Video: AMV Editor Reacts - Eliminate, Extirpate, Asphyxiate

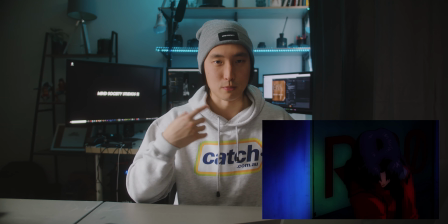905s
The the shot where he's falling back into the elevator and he smiles was manipulated what I did was I just exported frame by frame on that
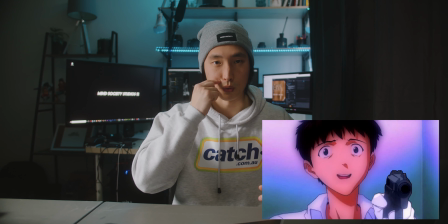914s
shot and use the mesh to tweak his mouth into a smile
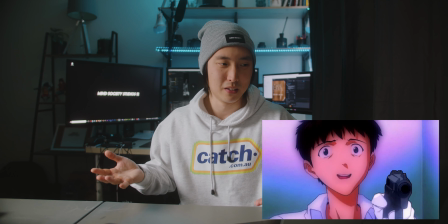918s
because I was only using Vegas at this time I just did a frame by frame
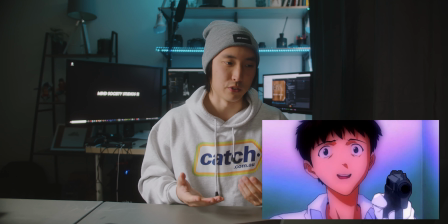923s
tweak in Photoshop instead but yeah if you want to do an After Effects it's a lot quicker it's a lot easier you can just like you know select the part of the frame that you want to tweak you know use stuff like mesh warps or bezier warps and you can tweak it that way instead the hand with a gun exactly the same asset that I used where he killed Dr. I can't want to say Katsuragi,
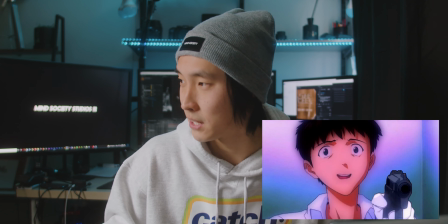941s
Dr. Now I forgot her name, geez. Ritsuko, Ritsuko! Dr. Akagi, Dr. Ritsuko Akagi.
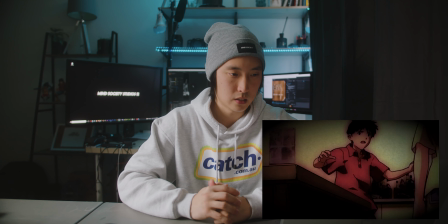957s
All right here comes the asphyxiation scene. so you can kind of see where i'm taking this narrative it's framing shinji as a bit more of a bit more it's framing shinji as a very unstable person who's very volatile who gets easily agitated who yeah again is very unstable and it's just ready to explode at any moment that camera movement was added in with vegas as well there are different plugins that you can use to create that I think back then there was one from new blue where that it could like you could put in like different camera motions and like Tweak the settings for that you can do that in after effects as well But again in Vegas using keyframes and sending them to beziers and that way the motion was smoothened out So you get this nice sort of like flowing
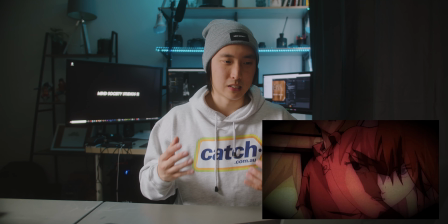1007s
Floaty kind of look and I remember when I was watching this I was like something needs to feel really unsettling about it Just to
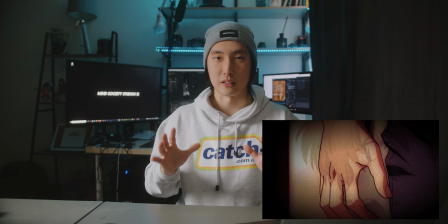1013s
hide in that a bit more and I noticed that adding in that camera movement that unsteadiness
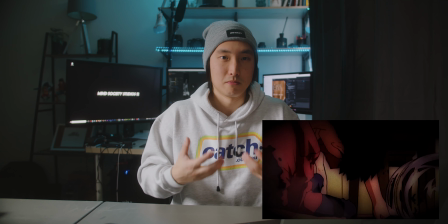1018s
just added in that unsteadiness and instability to
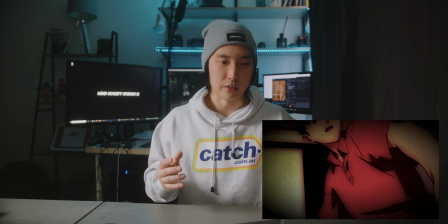1023s
Shinji's psyche and this whole scene in general and then with how I graded it I wanted to create this vignette and that darken the edges so that the focus
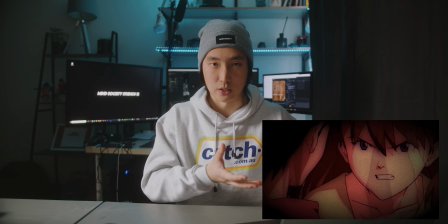1032s
is a bit more focused on again the situation and Shinji's instability I also want to add in
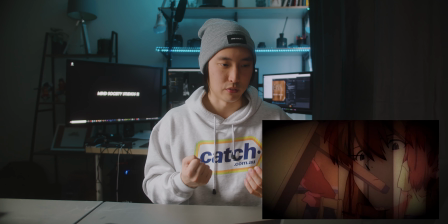1038s
that sense of rage building up so I gave it a bit more of a harsher red hot tone to it.
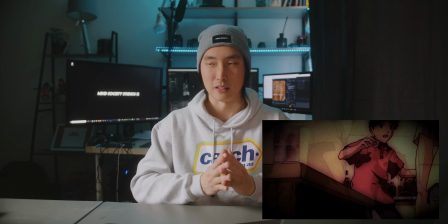1045s
Usually I don't like cross dissolves and those types of things but again it just the way that cross dissolves and dissolves in general work
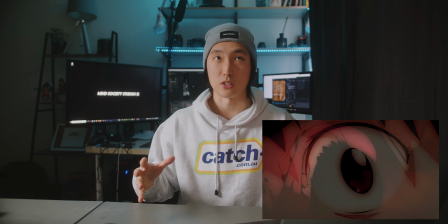1053s
in film language is a sense of time shifting and changing like for example when you fade to black and then it goes to another scene it's almost like the
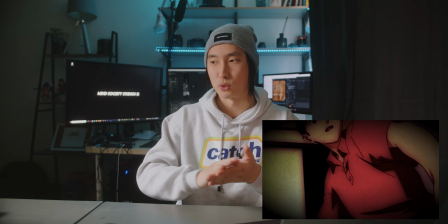1062s
day's ended when you cross dissolve from one moment to another it's almost like a montage like we're flowing through time.
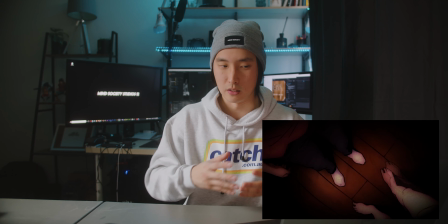1068s
So another thing that I felt like added to the instability of this sequence in general was having those dissolves
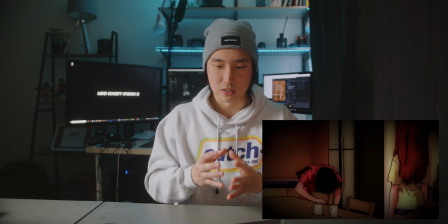1075s
to feel like there's no sense of groundedness with the time and reality that we're in. I wanted to make it feel like we're slowly losing control. So let's keep going.
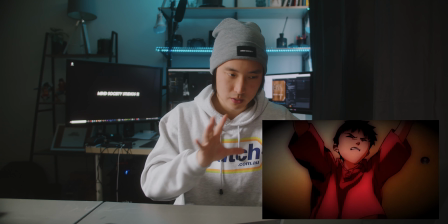1090s
Again, keeping those unsteady camera movements.
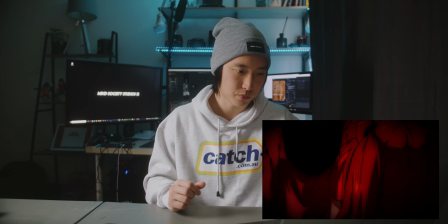yep so you can see in that frame just then it cuts back to
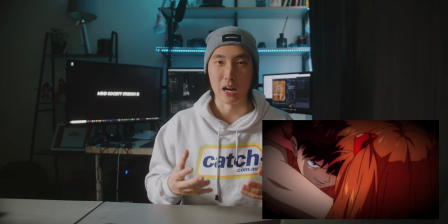1104s
reality so I'll go back to that shot so the whole time it's like this dirty grungy sort of like is this reality is this not but when he goes for the kill it snaps
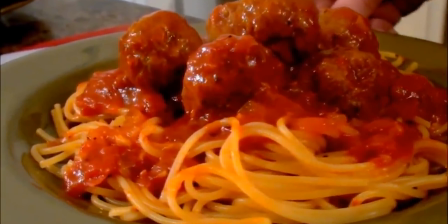1114s
back to it snaps back to normal colors which is like again reflecting on what I did earlier in the AMV where when it's that realistic color tone, it's reality. And so him killing these people is telling you that he's actually killing these people. The different tones shows a different state of minds that Shinji is in when he's killing these people or if he's imagining these scenarios and whatnot. So intentional placements of certain shots and scenes, that hand grabbing thing,
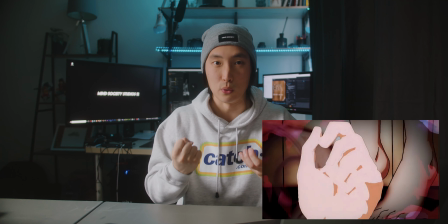1153s
I really wanted to put that there because again is just to reinforce the whole action of him using his hands to physically kill these people and it's just a way to emphasize that further and further so with this whole sequence here and you'll see when i keep playing as well all these flashing frames and whatnot most of them if not all of it is actually just from the movie and i haven't really edited or touched it up much i might have cut things around and moved them a little bit but other than that i didn't really do some crazy amount of effects work here. This was mainly from the movie itself and I remember getting a specific criticism about this like I don't know I can't remember exactly how it was phrased but essentially what the vibe of that comment was was I being lazy with this. Now here's the thing about being intentional with what you use and how you go about using it. If the anime or the source material has already done the work for you why spend an extra amount of time just to showcase that I could do this effect myself. For me personally, if the source material has already done a bang-up job in showcasing what I want to showcase, then I'm just going to let it do its thing. If I wanted to tweak it, I would, but in this case the movie just did a much better job. I actually did spend a tiny bit of time trying to replicate it and I couldn't do it because I was not good enough. So yeah, that's just my opinion about using the source material when it's available. Anyways, let's keep going down this rabbit hole
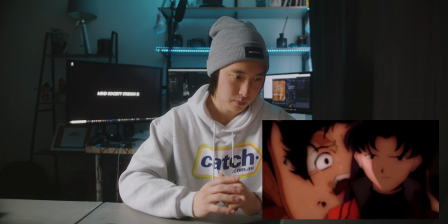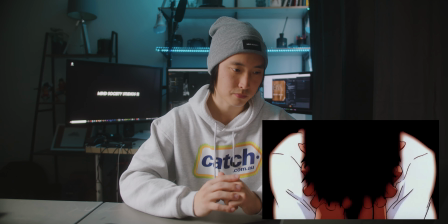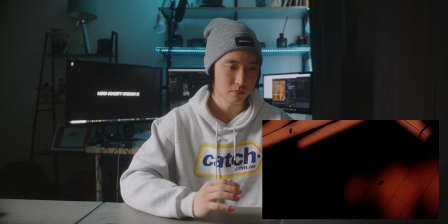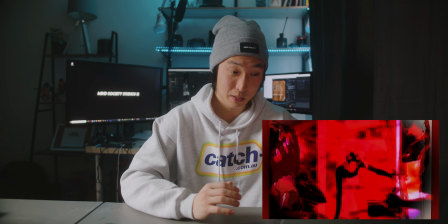Okay, so good frame to freeze on. Again, just being intentional with how you splice and shift scenes around to tell a story. One of the biggest themes in the Evangelion series is like that phrase the hedgehog's dilemma where, you know, people try to get close but there are things about us that even though we want to be close is still going to deter people or potentially hurt other people. But what I want to do again was to reframe that and recontextualize that where he wants affection but he can't get it and therefore he resolves to killing people because, da, crazy, you know. Even though most of the effects and all the stuff is from the movie itself, splicing it up and putting it in an intentional order to showcase the narrative is always very important.
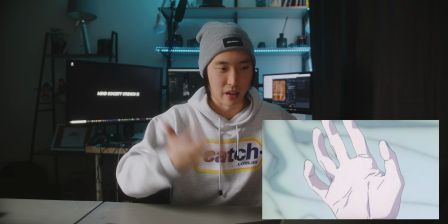1314s
So since we're here on this frame of the hand, if you remember in the movie, the hand has a jizz on it but
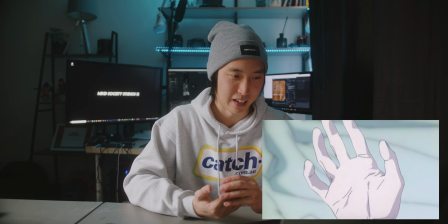1322s
uh what i basically did was i took the hand into photoshop and i just cleaned it up for him because he didn't clean up for himself in the movie and then in the next couple frames which i'll keep playing
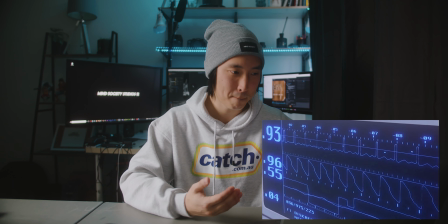1337s
in a second you'll see it soon a little flash oh there we go
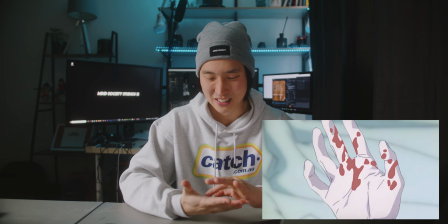1345s
so what i did was i actually just changed the uh the jizz to blood
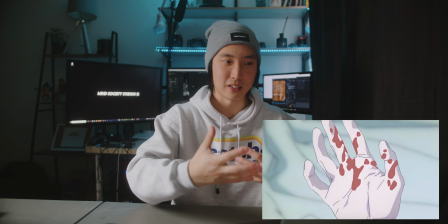1350s
oh god that sounds so gross and it's again just flashing in between reality, his psyche, instability, all that crazy stuff. And again, you're seeing the realistic color tones now. Oh, that's a pretty bad place to pause it.
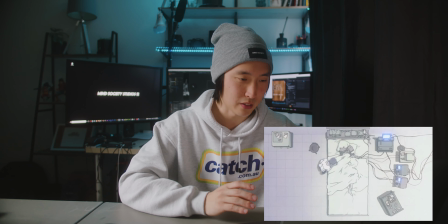1365s
But since we're on this frame, if you look right on top of the hospital bed,
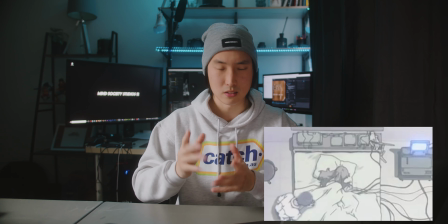1369s
you can see two pair of, uh, two pairs, you can see one pair of gloves, the white gloves. So that was a little easter egg to make up for the fact that he's wearing a glove while going on a murdering spree let me
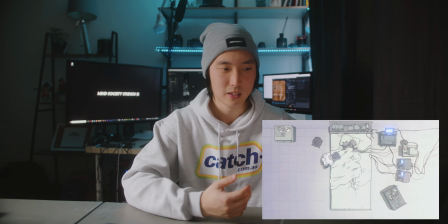1381s
go back a little bit so fucked up so yeah there's that line and